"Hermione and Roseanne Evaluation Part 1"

But yeah, Yeah, I think doing it as a music video as well, we're able to play around with it, edit it,
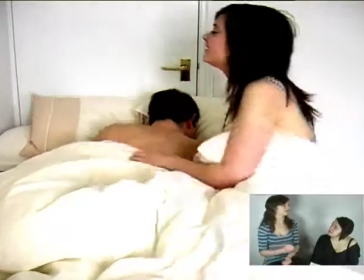[4:24]
make it really funny, rewind, yeah, we've got all that rewinding in it,
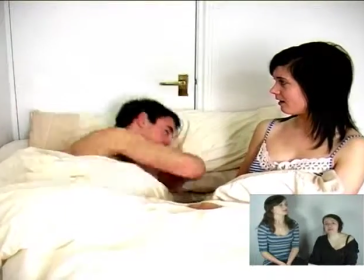[4:29]
haven't we? Yeah, fast, making it fast. That links in with the mise en scene, which we've got a lot of, which we really wanted to go full out,
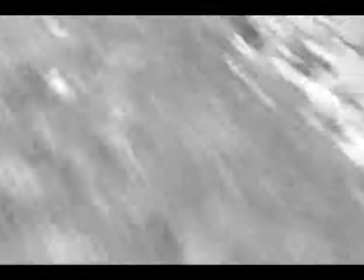[4:38]
didn't we? um the the explanation of the use of color at the beginning is
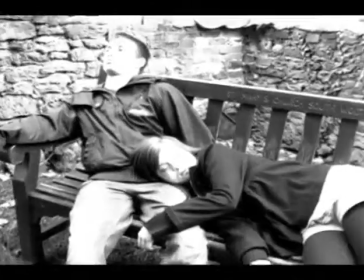[4:44]
um it's a very saturated black and white so it's not grayscale and it's not a kind of
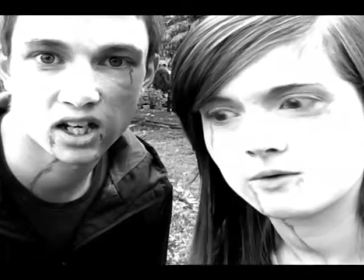[4:49]
um Albany it is black and white and we wanted to go for that because it makes it quite harsh but it it's
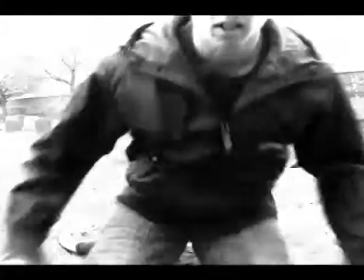[4:57]
like you haven't got to the action yet yeah it's like you don't know what's going on it's just their representation at first Yeah,
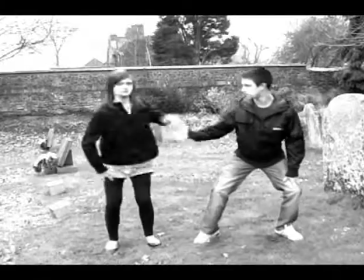[5:03]
and who they are,
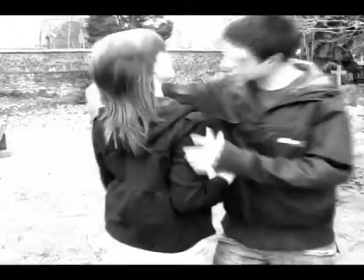[5:05]
and you can see their make-up, but you can't necessarily...
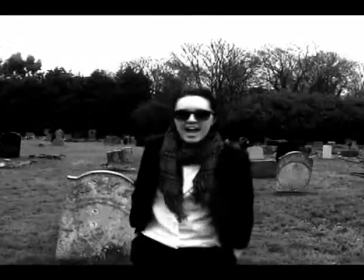[5:13]
You probably can't even tell they're zombies at this moment. No. People aren't too sure until it gets the action that makes it more exciting.
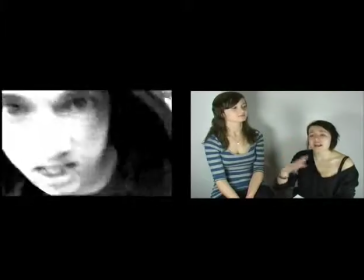[5:20]
You don't know what to expect. Yeah, the colour transition happens because that is when it all kicks off, really, isn't it, really?
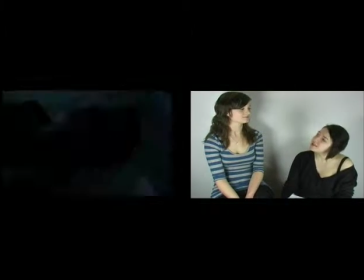[5:26]
And they enter the surgery lab, which is quite sad. But we keep it happy and they escape.
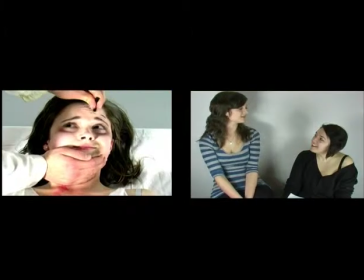[5:37]
They get back to their little graveyard. Yes they do, which is quite nice.
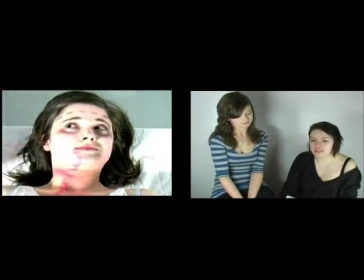[5:42]
The technical ability is of the rewinding and the fast forwarding. This music video, it was not going to be simple from the beginning.
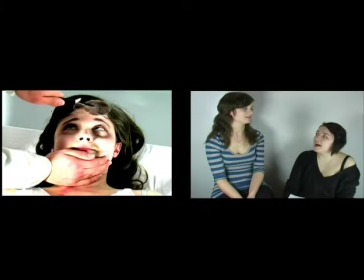[5:51]
We never made it simple. and having two zombies as a sympathetic
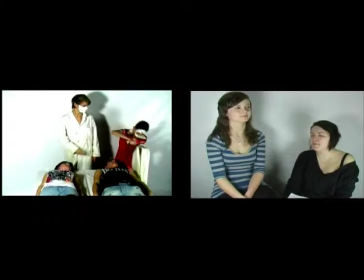[5:55]
character getting kidnapped by lab and surgeon people and getting experimented on it was
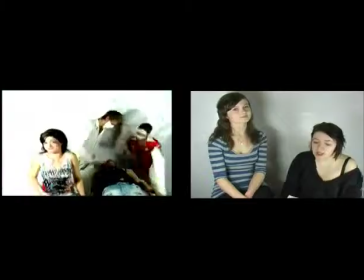[6:01]
never going to be a simple music video so to have the rewinding and fast forwarding effect
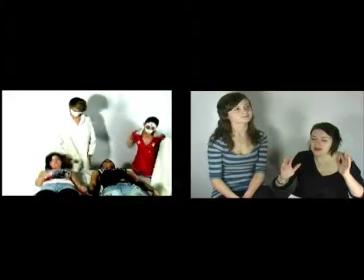[6:06]
it enabled the viewer to be slightly perturbed by what was going
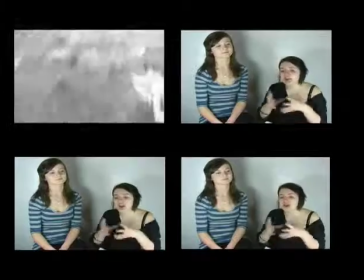[6:11]
on like the dancing sequence we actually,
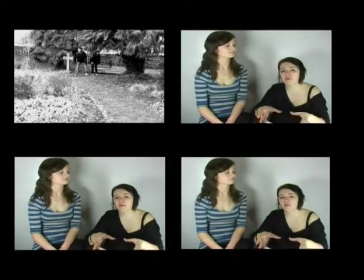[6:17]
we showed that to people first off when it was going normal
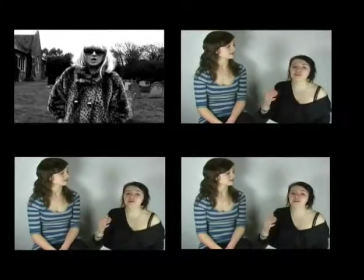[6:22]
and then we rewound it and people preferred it because it just had that little bit more edginess to it
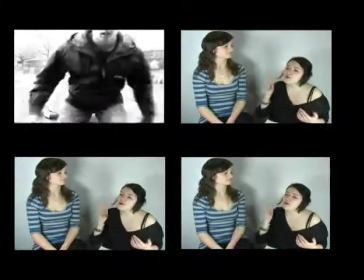[6:28]
that enabled us to give it more of an appeal really the music video and there's
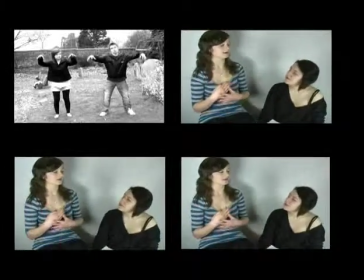[6:34]
that one bit where Ben dropped me it's a female zombie on the floor and you rewound it
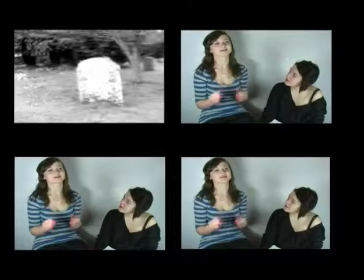[6:41]
and it looked like he was picking me up and almost it gave it the happy factor of like he's protecting me
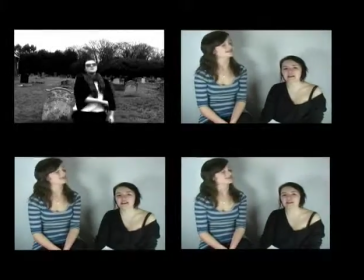[6:48]
He wasn't dropping her in confusion as to what the camera was,
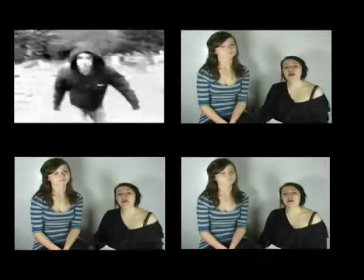[6:53]
it was more so to the fact that he was picking her up because he'd seen the camera and backed away and he was protecting her,
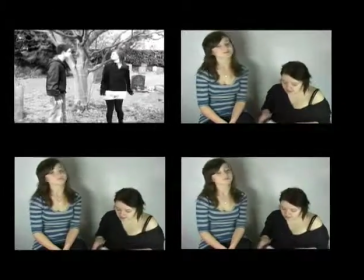[6:59]
which is what we'd wanted to show all along really. Yeah, there in love, yes. The costumes.
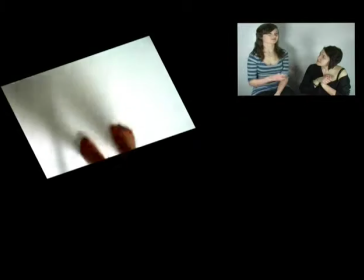[7:07]
Yeah, we didn't want to go for like two scary costumes like all zombies wear, all ragged.
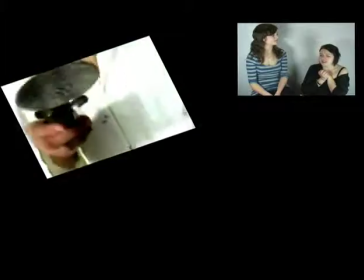[7:13]
It's all great cutting up t-shirts and trousers, but the bottom line is you don't want to make it too.
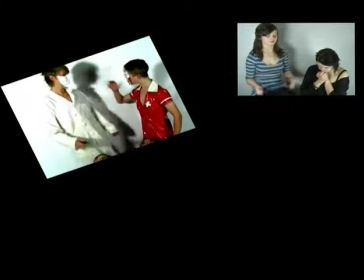[7:18]
It's aimed at teenagers. We wanted to make it modern. We wanted to have more modern clothes. Basically, we just wore funky t-shirts and shorts and jeans.
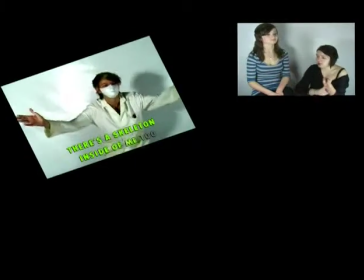[7:26]
For that, we need to thank Topshop, Asda, and New Look, I'm guessing, for other stuff, really.
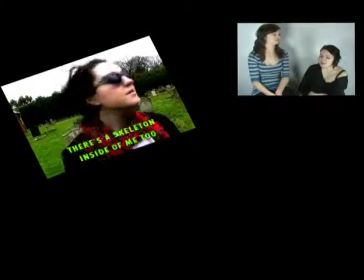[7:32]
Because that is where it all comes from. We did cut up yours and Ben's t-shirts, didn't we?
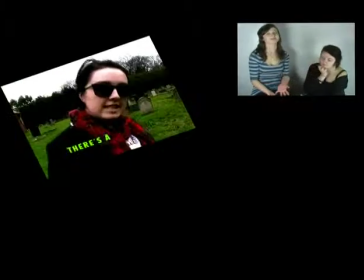[7:39]
Yeah, just to make it... Because we're living in a grey bag, so it's probably going to be a bit messy. and all that, but we still wanted to keep that modern kind of teen costume kind of look.
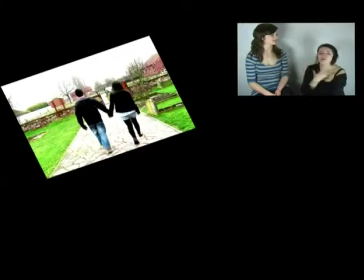[7:48]
You could tell from their faces that they were dead, the blood was everywhere, I mean they're pale, you can just tell,
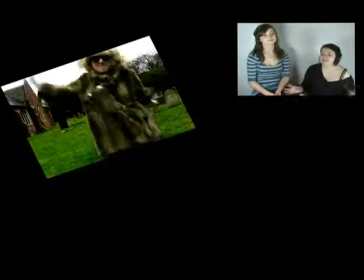[7:54]
but by having the bright colours of the t-shirts it enabled the characters to have,
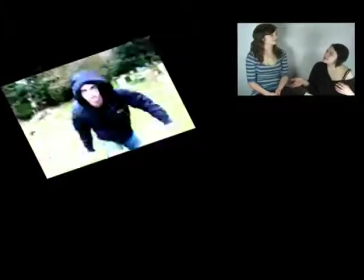[7:59]
even though they were dead, they got life. Does that make sense? Yeah, so that's cool.
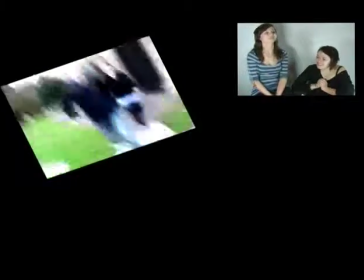[8:08]
The role, that's alright, we're going to cut them.
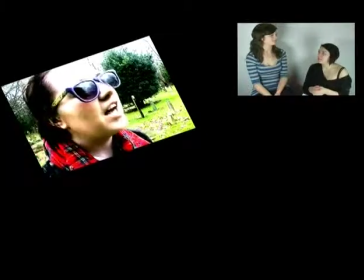[8:10]
The role playing me being two people yeah I'll explain that now
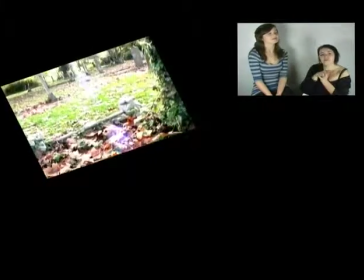[8:16]
I think it just makes it a bit more because the thing is our brothers and
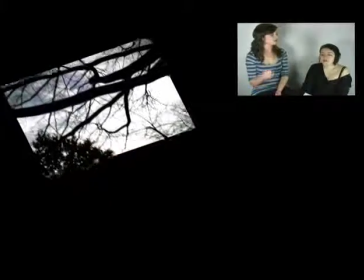[8:22]
sister as well it kind of gives you that feeling because we weren't originally gonna have any shots of the singers because I personally didn't know how
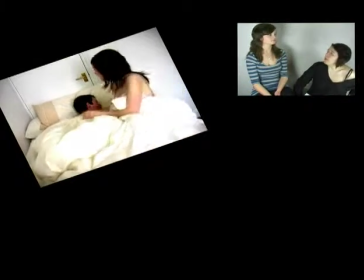[8:34]
to explore the idea nor how we were gonna shoot it I mean it's all well and good getting your friends to do
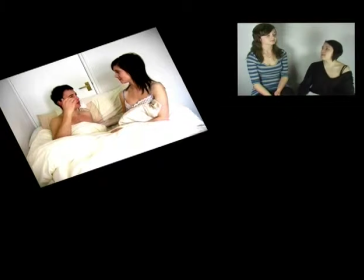[8:39]
it but the bottom line is whether they're actually responsible enough to be able to tackle it and to learn the song.
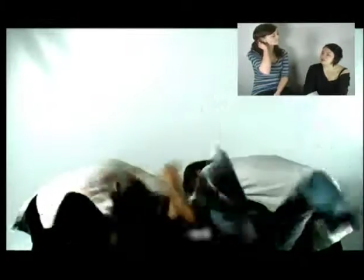[8:47]
And it was only until quite close, it was a good Christmas wasn't it?
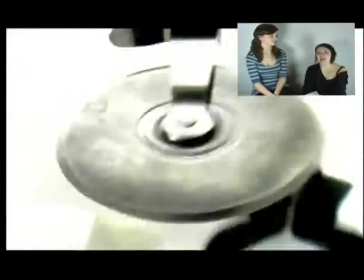[8:53]
We decided that we needed to have a singer but
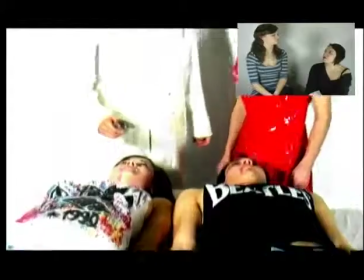[8:59]
then it came across our minds well if we've got two zombies running about why can't we have two singers and the same person.
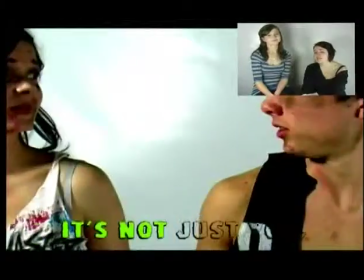[9:06]
And And a lot of people do this. I mean, Mariah Carey just did it recently. She was dressed up as her boy rapper.
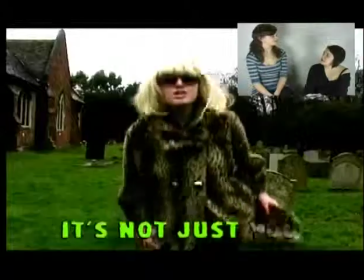[9:11]
And who else did it? I think Pink's done it in a few videos. She's just, like, dressed up as different people, hasn't she?
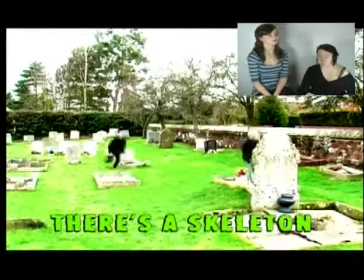[9:18]
A lot of stars do it. A lot of the music videos are like that. And we thought it would add to the quirkiness of it.
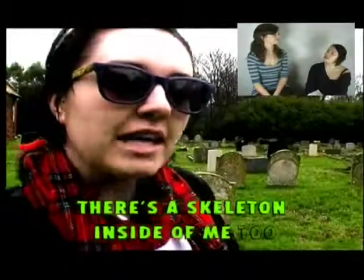[9:24]
And the fact it was like, ooh, that's rather interesting. Yeah, makes it a bit...
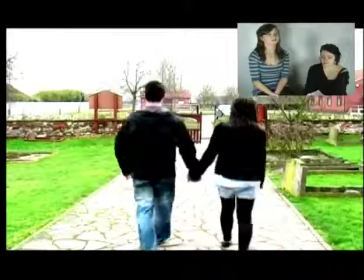[9:29]
Yeah, because, again, we just didn't want to use too many actors, like, keeping it that simple. but yet it makes it effective, doesn't it?
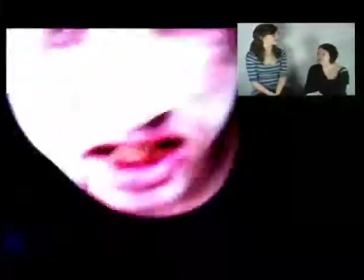[9:37]
Just using different costumes and... I'm not being funny, you can't genuinely tell it's me until I'm close up to the camera, can't you really?
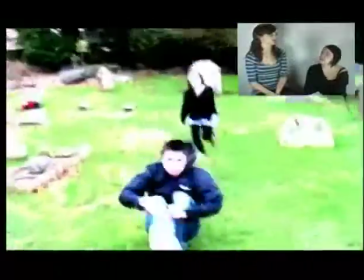[9:44]
Yeah, we made sure that we...
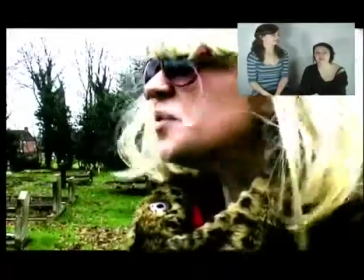[9:45]
We tried to very discreet that it was the same person but then in a way we wanted the audience to find out that it was the same person to give it a bit of a wow factor,
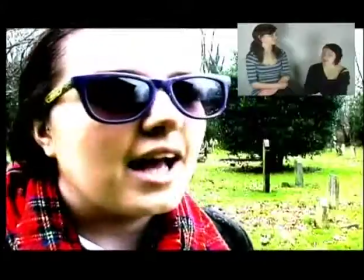[9:54]
didn't we?